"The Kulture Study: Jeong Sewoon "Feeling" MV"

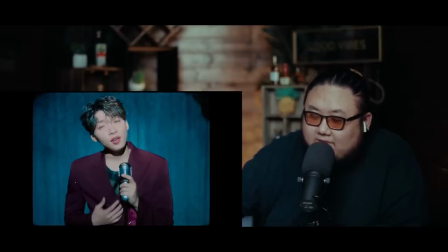this shot right here i was waiting for this shot this shot it actually kind of emphasizes this style that chong seo has right here you see like this
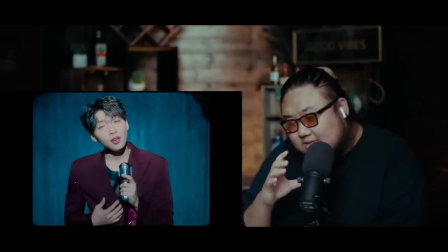spotlight but in general you see the style of the mic that he actually has it's actually sort of like a old school retro microphone sort of like a radio host type of mic but also used generally back in like just somewhere in like the 30s and 50s somewhere in that era those mics were very prevalent
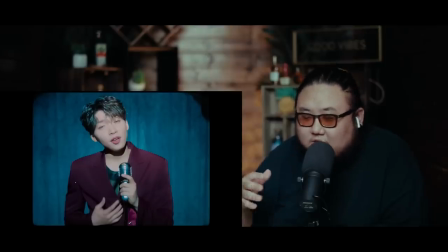and he has like an old dick clark sort of johnny carson type of vibe he has such excellent showmanship you know i think that's one of the things about jung seo that actually really stands out he has excellent showmanship and he's dressed always really sharp he's
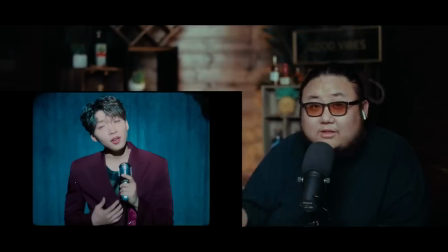more mature for his age like he's more mature than he looks type of vibe that he's going for you know i mean a lot of the songs that he sings are very romantic but it also comes from like a very warm and comforting place so i feel like he has a very cool vibe for that
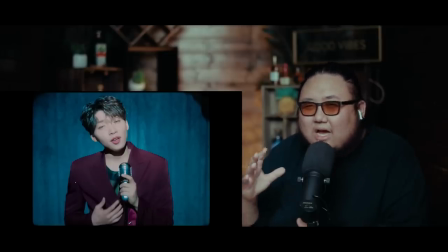so that kind of triggered that you know i think he just has a very classic hollywood sort of stardom to him i think he has a very bright future
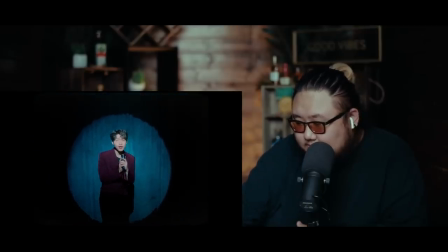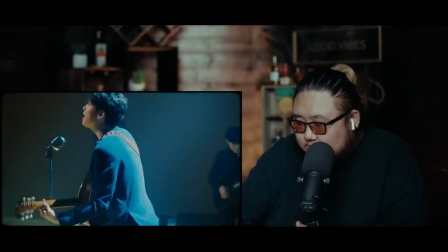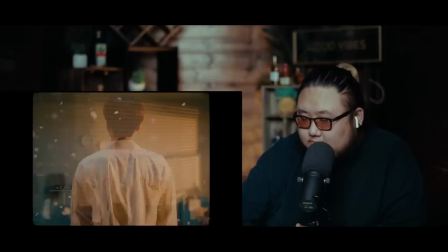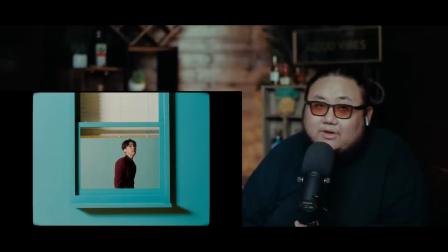this shot is actually really interesting so throughout the entire music video the set that you generally see him in is against the wall and then there's the shadow of the curtains all right and then there's the window to his left and our right and the light is coming in and that's how it
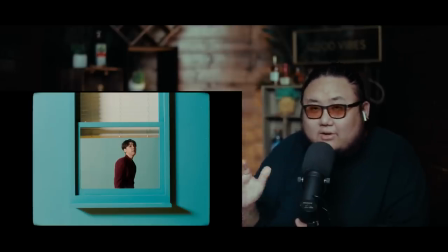lights him this shot in particular this is the only quote-unquote outside shot so this shot in theory is a shot looking into into the position he's in in the music video but he's directly looking at you so this is the outside window perspective of the main set but the entire set is
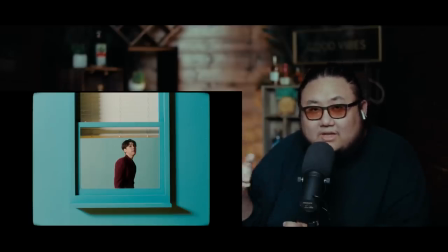mainly indoors of this quote-unquote setup living room or bedroom or whatever he's in so occasionally cuts away to these outside window shots and it has a voyeuristic aspect Like sort of looking in.
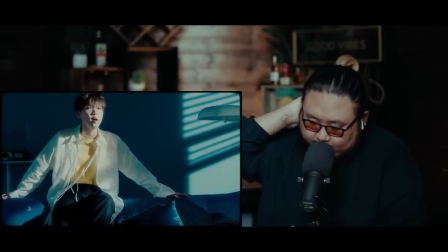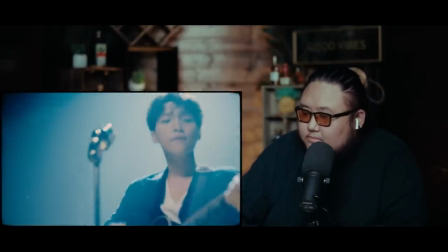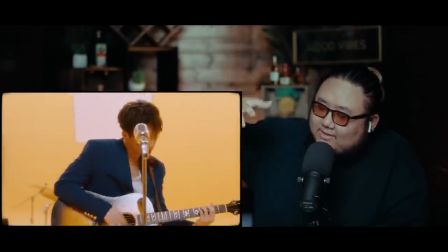And look at that overhead light casting like this glow on him.
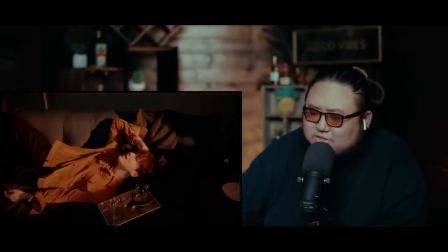It just looks so epic.
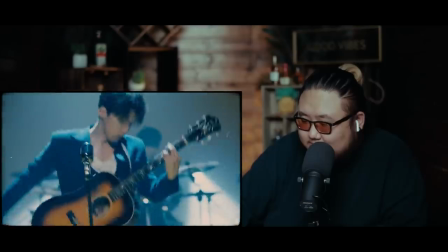Dope. Like I said, dope comeback. Great song. Very cool music video. Honestly, like nothing but praise on my end. I'm really curious. There was rumors that Jung Se-win would be debuting into a boy group. but I think that was just the project thing that he did, the other MXM members. But honestly, I really like him as a solo artist. I think he puts out really good music. You guys, thanks for watching this episode of The Culture Study. Let me know what you thought about the music video and the song in the comments down below. If you enjoyed this and you would like to support us, consider visiting us at patreon.com slash formatherapy. For as little as $2 a month, you get early access to videos like this and more. And for higher tiers, you get live stage reactions, dance practices, and et cetera. However, you don't have to support us monetarily. That is completely optional. Why don't you go ahead and consider just clicking like down below right there. Go ahead and leave a comment. It helps us out with YouTube search algorithm. And if you're new, go ahead and click subscribe. Be notified when we upload a new video by hitting that notification bell. And check out our other reactions over here.